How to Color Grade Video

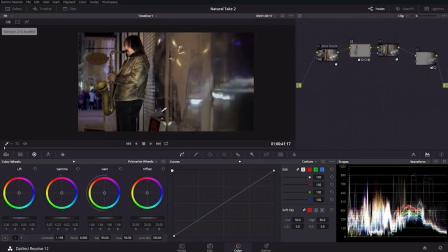[45:25]
Like he's purposely not being lit, but this wall here is. But now it kind of puts the focus back on him.
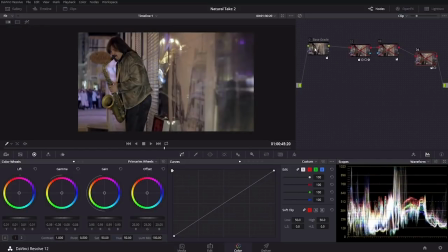[45:33]
So let me back it back down to the base color correction here, sometimes called a base grade. In this node, I'm tracking his body and also his horn, although I didn't spend a ton of time tracking his horn and his face. The idea was, I wanna get this area right here,
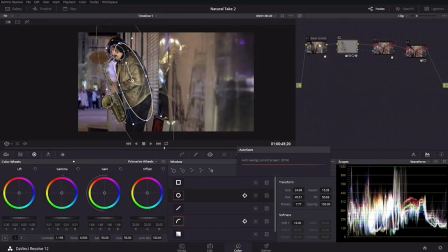[45:53]
and I wanna isolate that so I boost up the tones that are in this area.
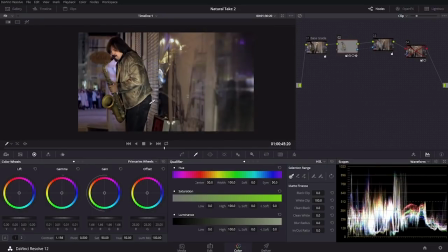[46:00]
And then in the next node, what I'm doing is basically doing the opposite. I'm taking the tones that are outside this area, and I'm pulling them down.
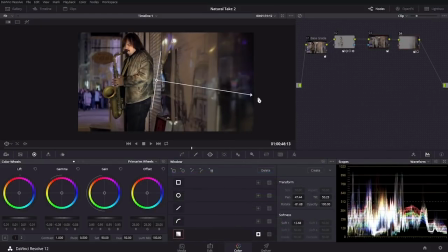[46:09]
And then finally, in the last node, this is just a basic gradient. And it's got some animation to it because the camera does a little bit of move. I don't think I tracked it, no, it's not tracked, but it is. It does have some keyframe animation here to kind of line up with the frame a little bit.
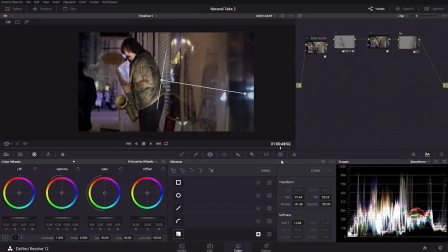[46:25]
And a lot of times for moving shots, you do have to do some of that if you're going to use these masks.
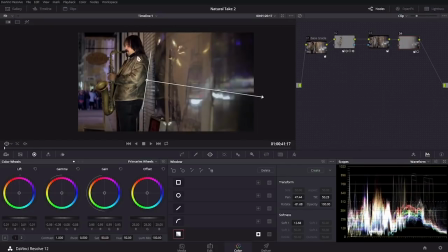[46:30]
You do have to kind of track or make sure you are doing some kind of animation. Otherwise, you get a window here that sort of sticks in the frame and then the camera moves or your subject moves and it's very obvious what's going on. It doesn't line up. So you do have to do a little bit of wizardry. It's really not that big a deal, especially in Resolve.
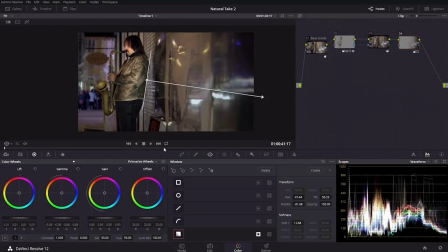[46:48]
So a little bit of gradient here, and that's just taking down the shadows a touch, the mid-tones a touch, and a little bit more of the highlights here to draw the eye in.
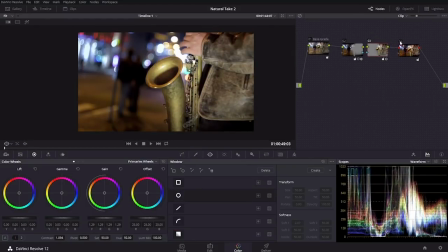[46:58]
Pretty much the same thing is going on here for this second shot, the same idea. Not a lot was done to the colors, really. It's mostly kind of leaving the colors where they are, cuz I like the skin tones, but figuring out a way to punch up my subject to basically enhance the story
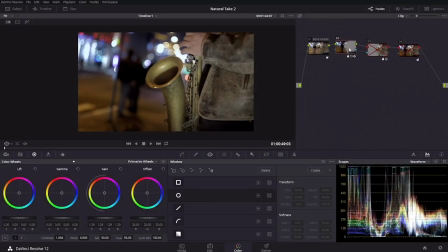[47:16]
by getting the eye to go where I want it to go. And so if we look at this node here, I have a couple of masks. I have this kind of a circle mask or it's called a power window here in resolve.
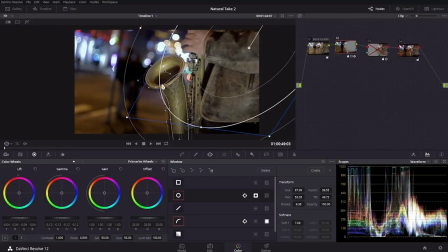[47:29]
Then I have this one that kind of tracks this part of his horn. And then one that goes over the bell of his horn here.
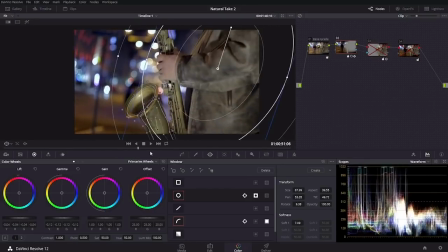[47:36]
These are motion tracked right here in Resolve, and then I hand tweak them a little bit. But you can see they generally stick pretty well. So I'll make these invisible for a second.
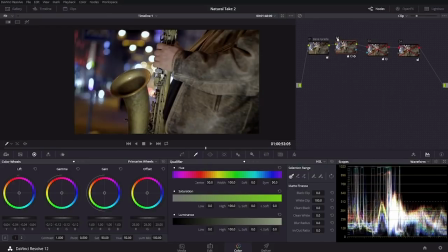[47:49]
But just so you can see what this is doing, it's actually doing quite a lot. This particular node here is darkening things down. So mostly in the mid tones, a little bit in the shadows. But just look at the effect that it has on his horn. You can see that it's kind of almost relighting this,
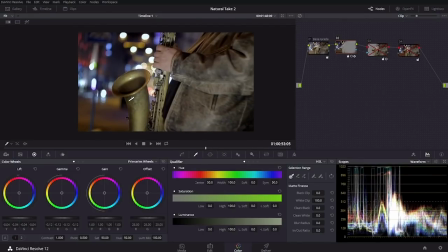[48:07]
because of the way that the shape was created and the feathering of the horn here on this bell part, this last part of his saxophone here. It's adding a good bit more shading there, which really makes that kind of punch right out.
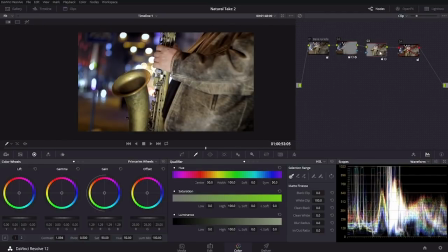[48:22]
And then in the next node, what I was doing is basically the opposite. And so in this node right here, what I'm doing is bumping up the highlights and a little bit of contrast too. So you can see that this does make a huge difference. It really gives it that punch in that life. Finally, in the last node, this is adding just a little bit more saturation.
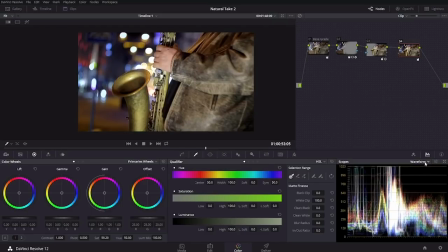[48:43]
If we look on the vector scope here, you can see the difference.
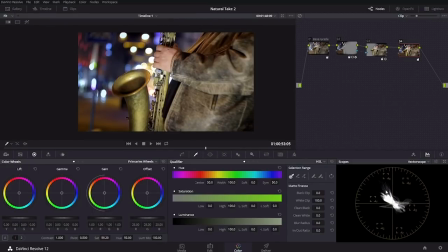[48:48]
This is off and this is on. When these lines go more towards the outside, it means that more saturation is happening. And we probably have just a few little spikes here that are what may be considered illegal for the Rec.709 color space.
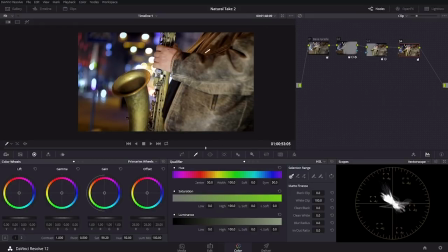[49:05]
Because this is already kind of got a warm vibe to him, the way that it was color corrected, this is just bumping up the saturation ever so slightly to match the previous shot right here.
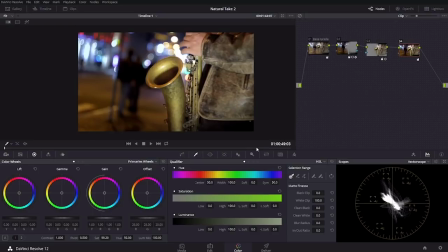[49:19]
Which because of the way that the highlights were pushed, helps to match that just a little bit better. And so again, this is another case where this is not a highly stylized grade.